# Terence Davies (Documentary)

And I think you can do that physically. You can do it in images.
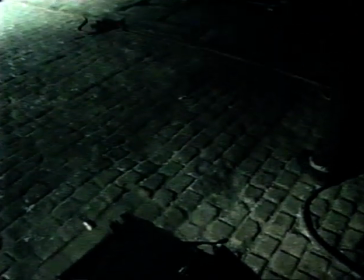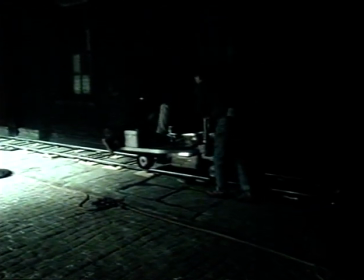33:41 If you're tracking and you travel left to right, the feeling is that you've gone forward in time.
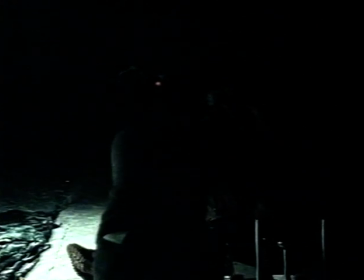33:50 If you track from right to left, you always feel that you've gone backwards in time, because we don't read that way.
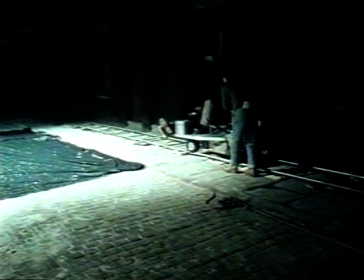33:59 When a track is used properly to reveal something emotionally and visually and geographically,
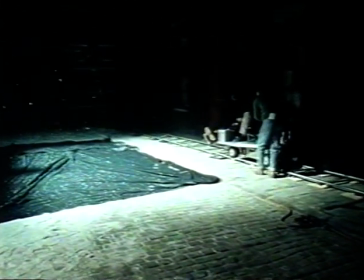34:08 it is terribly exciting. Because you don't know where you are, and then you do.
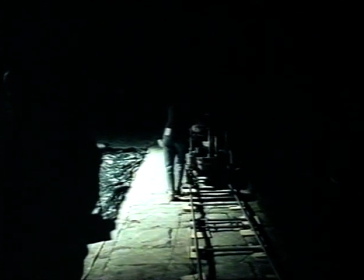34:13 Or you know where you are, and then at the end of those series of tracks, you might not know where you are, which is even better.
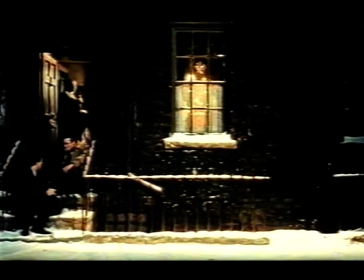34:21 Just as if you are in long shot from someone, when you go into close-up, you feel that there's something different is happening.
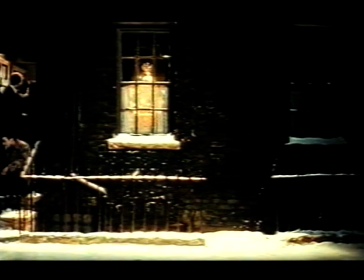34:26 Now, why should you feel that? Nobody's told us that, but that's what we feel emotionally.
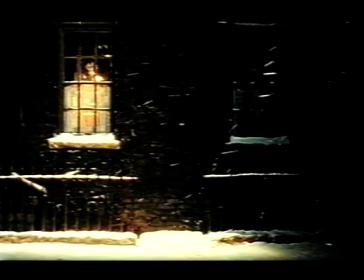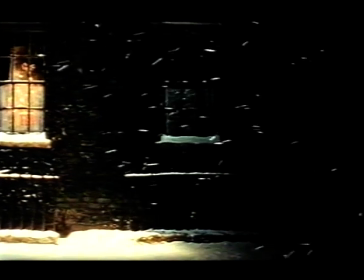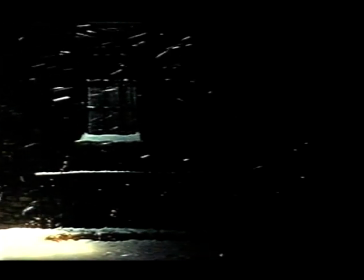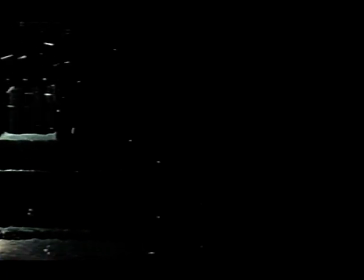Sleigh rides and balls and assemblies and cotillions and open house on New Year's. Oh,
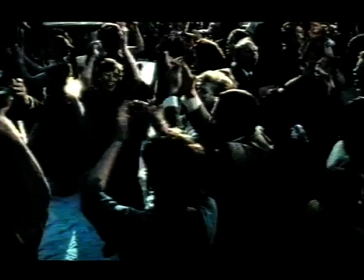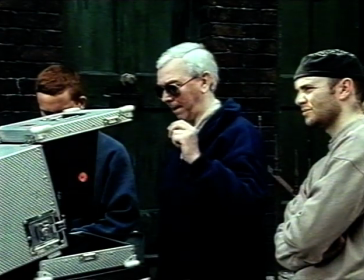35:14 action. Action!
The script is written, I mean, so that every track, pan, dissolve, bit of music, bit of dialogue, everything is in there.
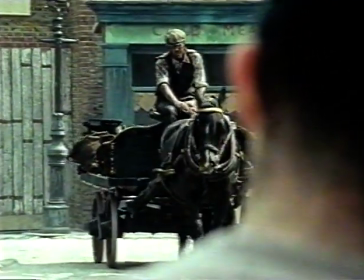35:23 And because the script is so detailed, I can say to someone, you know, we'll only use this part of the set or that part of the set. Those, that day, we only need 6 extras,
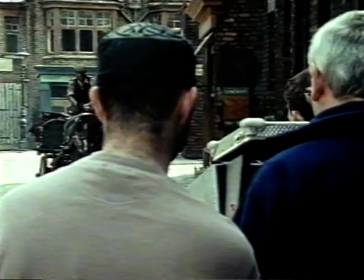35:31 but there we need 50. And you can husband your resources. Background action is always difficult because you don't want to make it too fussy.
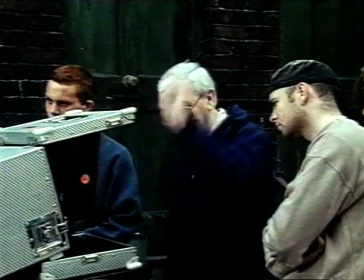35:40 In a wide shot, you can't just have one thing happening because, I mean, it looks bare and it looks underdressed.
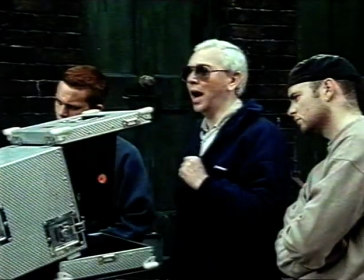35:45 So you've got to have something that looks as though it's natural.
Cut.
But isn't natural enough so it doesn't detract from what you're looking at.
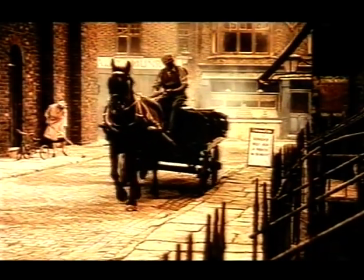35:56 Well, you know, I'm not that good on background action. I've never had it before.
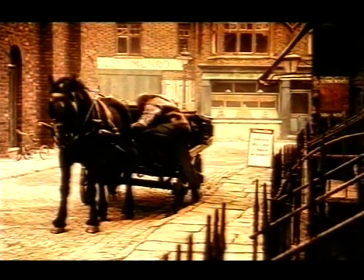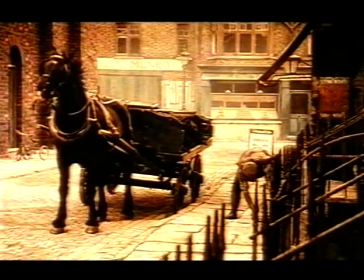36:08 Well, the set here is really a reconstruction from Terence
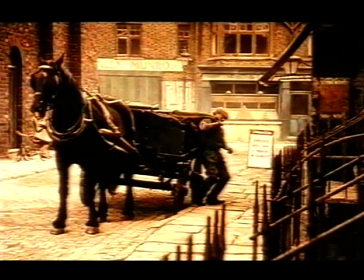36:13 Davies' memory of his street that he was brought up in as a child. And we've sort of psychoanalyzed it out of him almost and tweaked it up. There are no photographs extant at all of this street, so we've actually recreated it from his memory almost entirely.
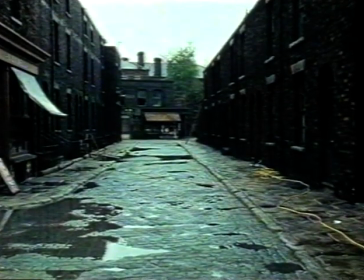36:31 And say you'll leave me
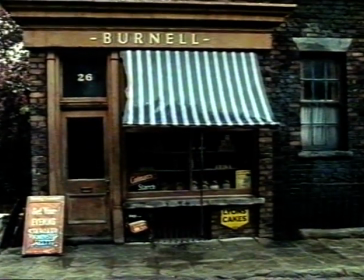36:38 never in the
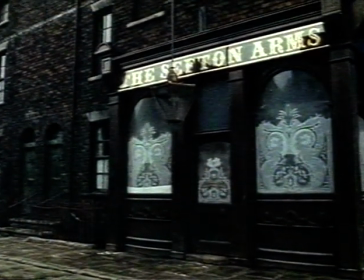36:44 warmth of your caress.
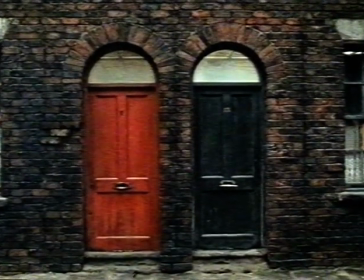36:48 It's not actually a film that recreating the 50s so much, at least as far as I can see, the recreation of memory.
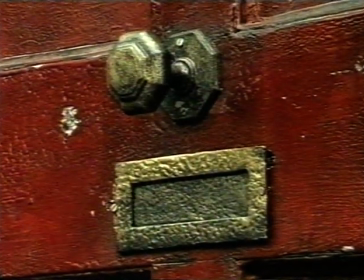36:55 And therefore, the street is not strictly realistic.
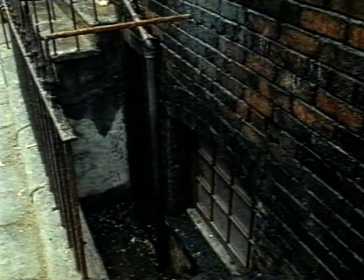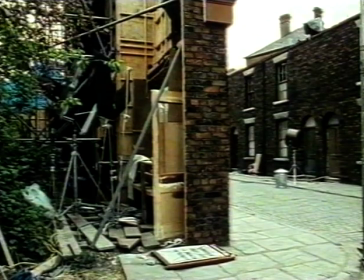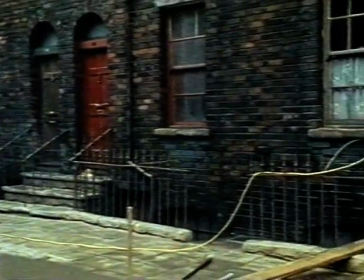37:10 When one's a child, everything is much crisper and livelier, and you go back afterwards and it's somehow flat.
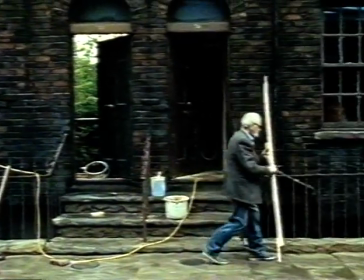37:17 So I've tried to take that flatness out of it. Just to lift it a little.
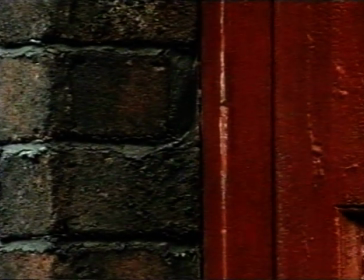37:22 For instance, the reveals of the doors and the windows, which are normally 4 inches deep, are 6 inches deep, and all sorts of curious little things like that.
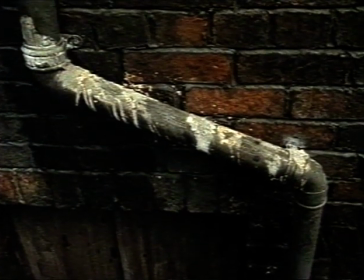37:33 Even the bird droppings are fake, and so there's absolutely nothing real that you see here at all.
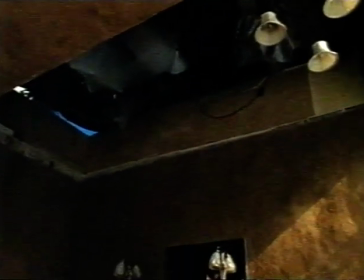37:39 I rather like a minimalist approach myself. I like a very empty set.
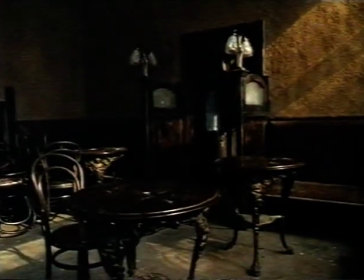37:45 And the effect is reasonably convincing, I think,
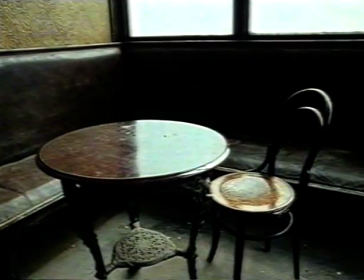37:50 merely because we don't have millions and millions of period props everywhere, which I do think looks horrid myself.
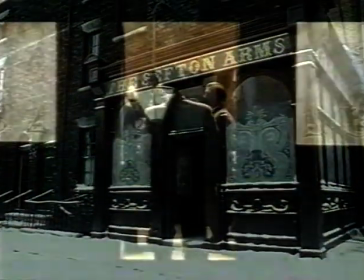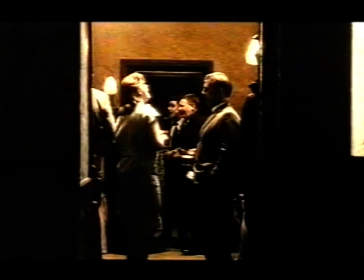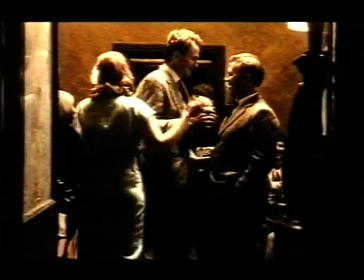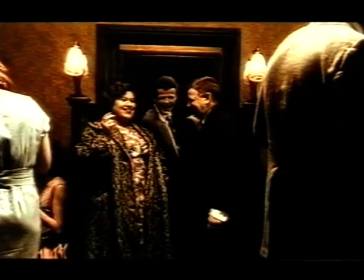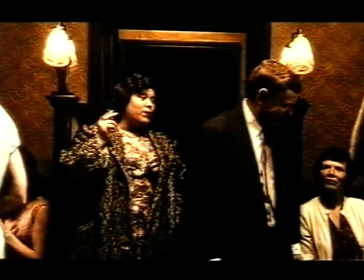38:17 Want a drink, Gil? In a minute. I'm going for a twinkle. Say one for me.
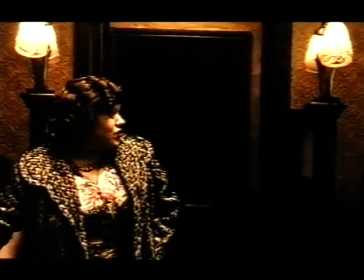38:22 Oh, shut it.
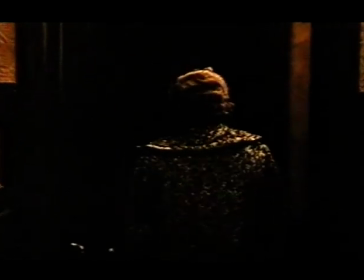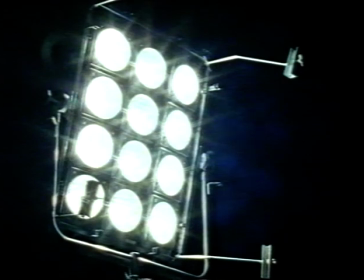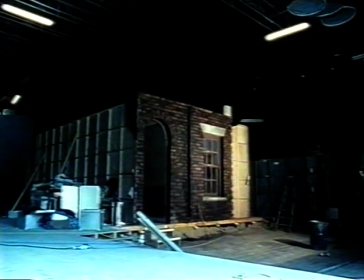38:33 The reason we shot it in the studio is because all those places now are gone in Liverpool.
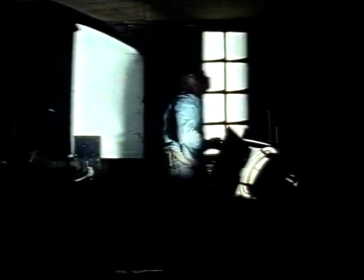38:38 They're all pulled down. Yeah, it's far. And I can't find streets that look anything like the one I grew up in.
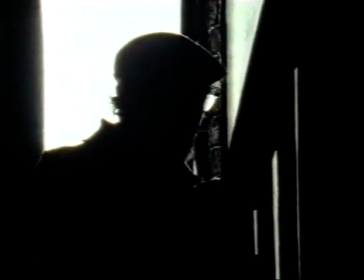38:44 So that was the reason why we had to recreate it. This house that we've recreated, which is where I grew up, is very tiny.
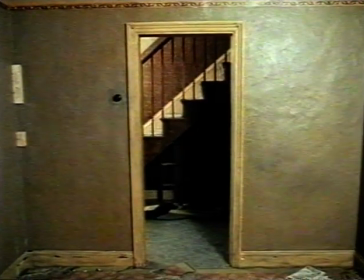38:53 And 10 of us were in this place. It's quite extraordinary. It's very odd to see your own house and your own childhood being recreated in front of you. Yes, the reason there were no doors on any of the rooms is because my father took them off to make the lean-to roof and our parlour floor. And when we used to dance, it used to go up and down, you know, like a sprung floor. That's why we had no doors.
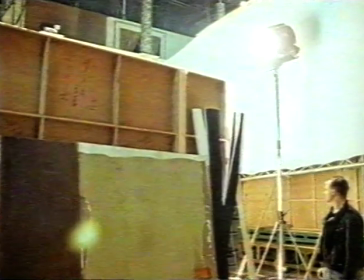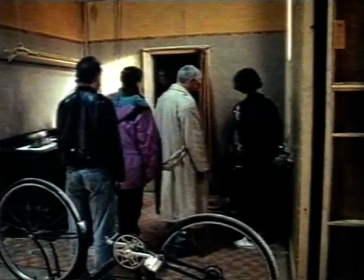39:22 Well, the scene we did this morning was a conflation of several visual and emotional memories. I used to watch my brother's mend their bicycles. I could never understand how a puncture kit worked. It's still a complete mystery to me. And so I remember them making these repairs to the bike, watching them, and then watching them ride up the street with their friends. And I wanted to conflate that scene so it was both a literal memory and an emotional memory as well. Because, as I say, I do remember atmosphere and emotions with incredible accuracy. Actually, I don't think I've got a photographic memory, but I've got a photographic emotional memory.
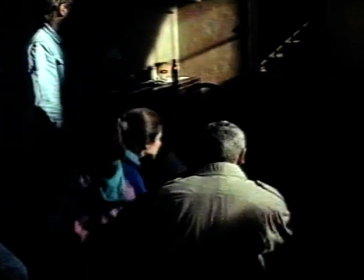40:00 The difficulty is, of course, that you've got actors who are not your brothers and who are not you,
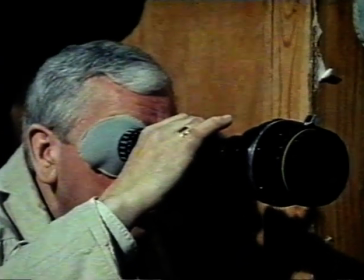40:06 so they bring their own different things to it, like Lee today, who's playing me as a child,
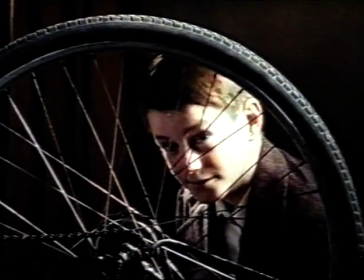40:11 actually happened to pick up the inner tube, and I said, well, keep the inner tube. Terence says before I do a scene, if you want to do anything what's natural to you, you just do it. But if it doesn't feel natural, just don't do it. Like, if there's something there to play with or fiddle with anything, I just do that and then just fit that in the scene as well, those my lines.
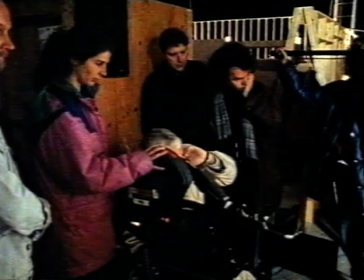40:40 You have to keep it open enough for the actors to bring their recreative skills to it.
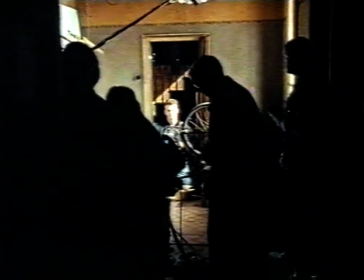40:45 But also you have to contain the original emotional memory.
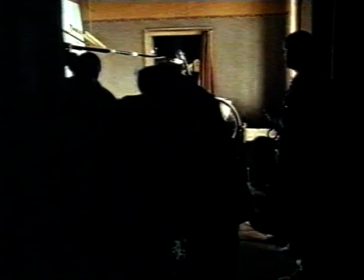40:49 So it's six of one and a half a dozen of the other, really. You take it slowly.
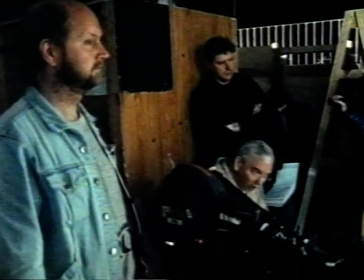40:55 There's nothing to do, nowhere to go. You really want to go with him. Don't rush it.
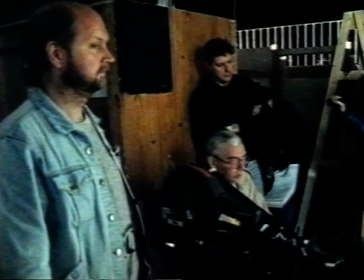41:01 Don't rush it at all. And can you drop your voice a little more, Lee? Because it's still too high. The difficulty with Lee is that he's only 13 and his voice hasn't broken yet, so it can tend to go up in pitch.
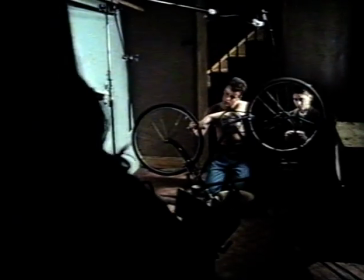41:13 Now, a high-pitched voice from anybody, whether it's an adult or a child, is extremely monotonous.
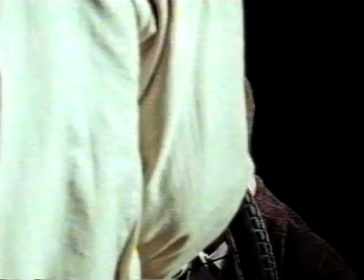41:18 And coupled with the speed of the Liverpool accent, you can't actually understand it. So I had to say, slow the speed down and lower the voice, otherwise we won't be able to hear you.
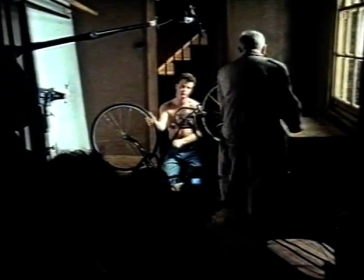41:28 Again, please, drop your voice. And when you do this, then touch that and then do that, not this.
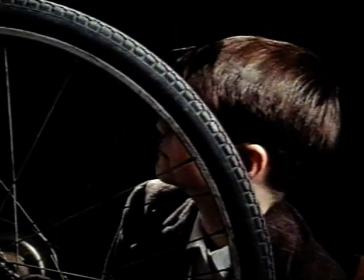41:36 Than that, and it's too much. Just once, and then do that. Action.
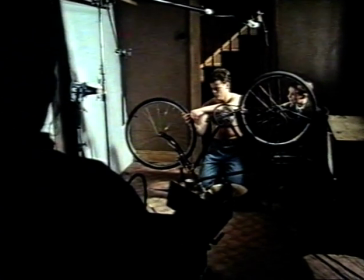41:42 Are you going to Cast Iron Chalk, Ev? No. Walton Woods? No.
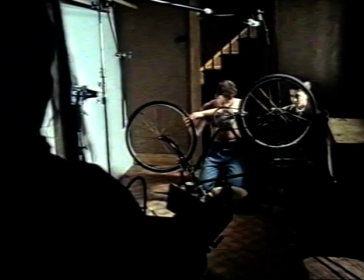41:47 Walton Woods.